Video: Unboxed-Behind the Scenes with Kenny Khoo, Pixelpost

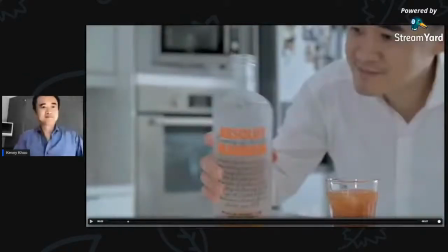24:06 Okay, so as you can see,
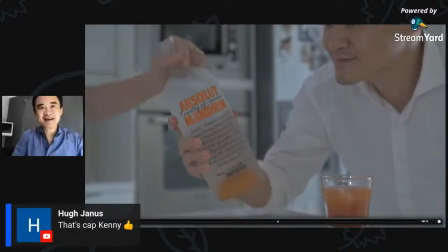24:11 pouring and then freeze and then change bottle.
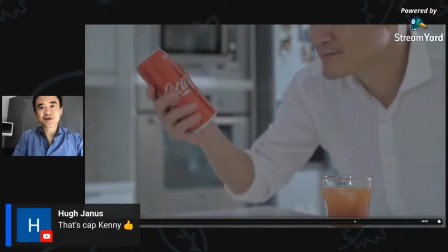24:18 Pouring, freeze, change bottle. Okay, and then after that, pour.
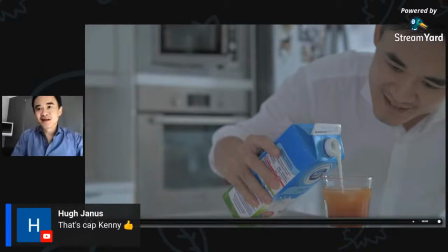24:26 So this is the technique, but I'm actually not, personally, I'm not too happy with the pose because I felt that my position, right, is not static enough.
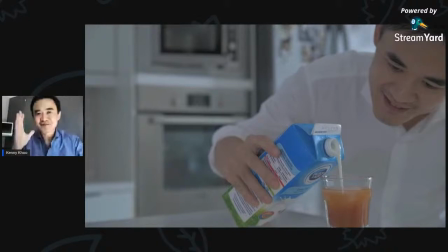24:37 So when you play, right, you can actually see a bit of shift here lah. But I kind of like take it as I'm also learning because I think we don't have to do it a bit perfect might requires a bit more time. So I thought it's just a fun project, but this shot can be actually slightly better when it comes to execution.
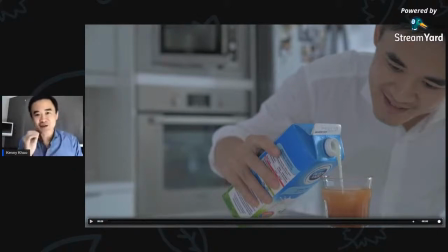24:55 Yeah, but you get the gist of it lah. All right. So this shot, and I'm going to show you the next shot, which is the pouring shot.
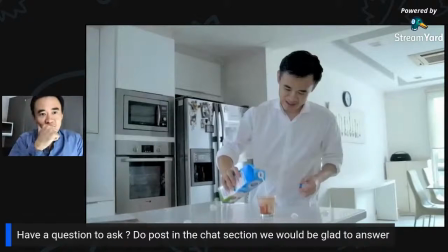25:06 I think to me, right, this shot is considered the third hardest shot because there's a lot of continuity lah. Later, I'm going to show you the hardest one, but it's to me the third hardest shot. But there's a continuous action which I have to make sure that I don't run away too much from the original position.
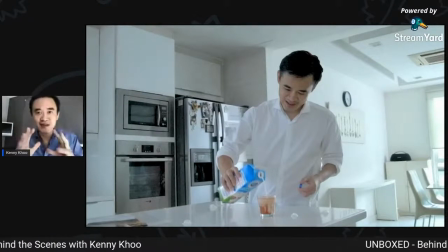25:26 Okay, I'm gonna play it, and then you get what I mean. And the oranges.
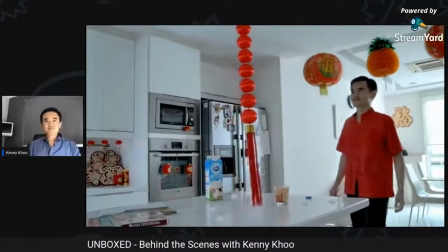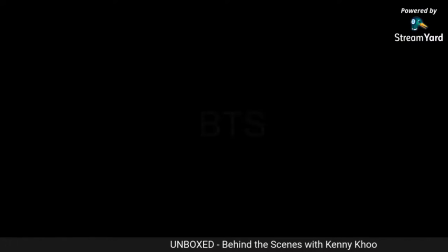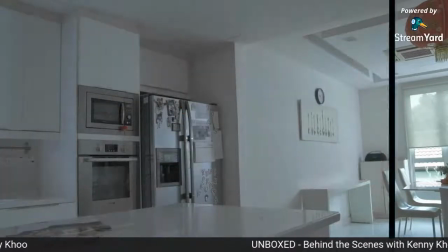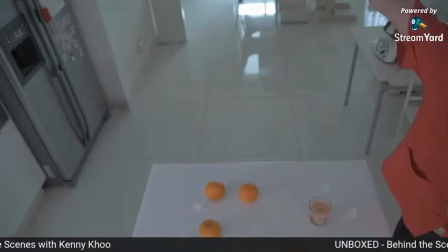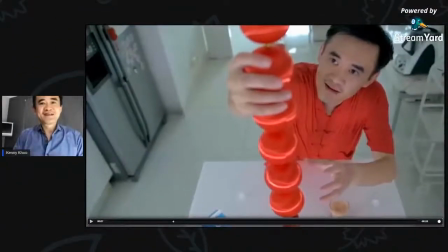26:09 So for this shot, there's a couple of actions, as you can see. So number one, my wife actually have to
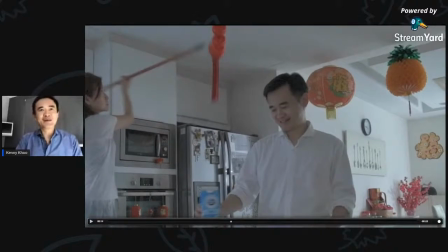26:17 actually read the deco so that it drops at the right time when I look at it.
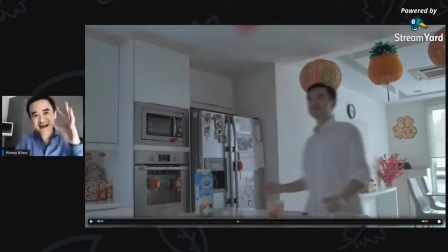26:23 From there, I will put the the milk carton on top. Reverse a little bit.
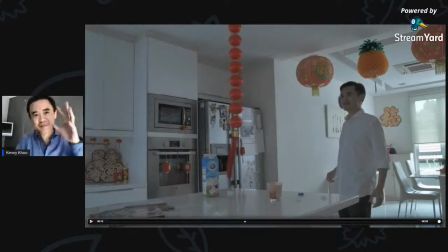26:29 A bit of acting is needed here to show a bit of surprise. And after that, this shot, I think it took me, I think, if not mistaken, I think it took me about 5-6 takes for this lah, because of the position is not right.
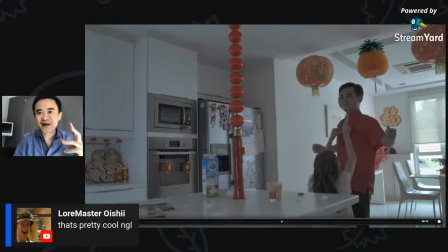26:42 And after that, she will take off my clothes and then change it, put my other clothes in, and voila.
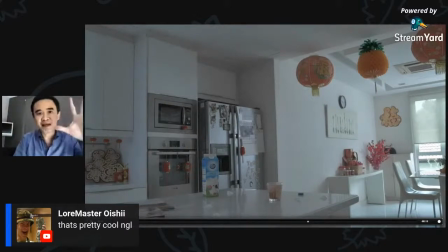26:50 And from there, I have to shoot clean plates so that I can actually touch it up in post. The last one will be taking out the whole deco.
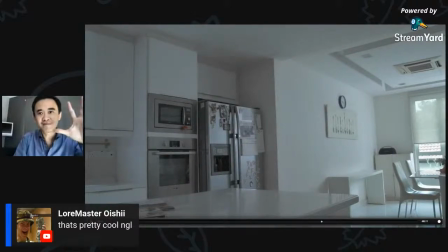26:58 So basically, this is the some of the tricks that I have to execute for this shot.
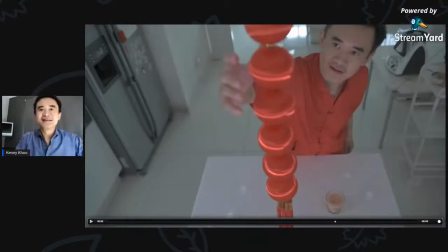27:06 So this is considered the third hardest shot. Another angle, which is the deco, pull it down.
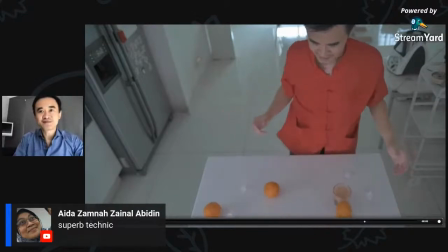27:15 Oranges, mandarin oranges, pull it down. The original shot actually has, I think, 5 or 6 oranges. When I pull down, 3 actually drop on screen,
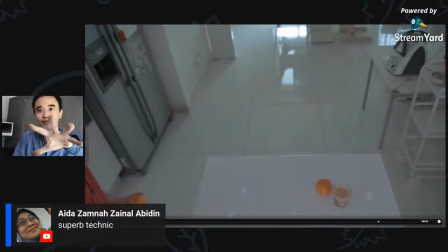27:28 and the other 2 I have to shoot plates so that I can add it in, so it looks a bit more interesting rather than we have just 3 oranges. So this is the behind the scene for this shot.
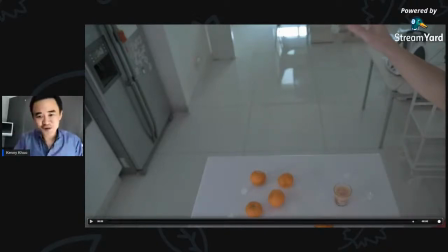27:40 All right, I think move on to the next shot, which I personally feel is the toughest one.
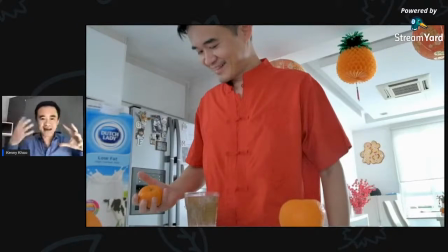27:48 Because of the continuous action and acting, right? I'm not really an actor, but I have to look natural so that the video will look nice. So because of the continuous action, we have to act in one take, changing the glass, pour the milk, pour the pineapple.
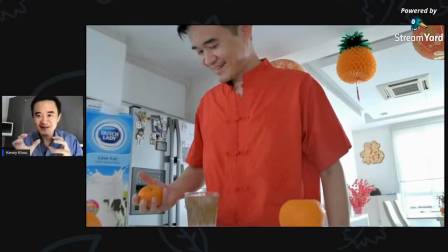28:08 So the continuous take is not so easy for me lah.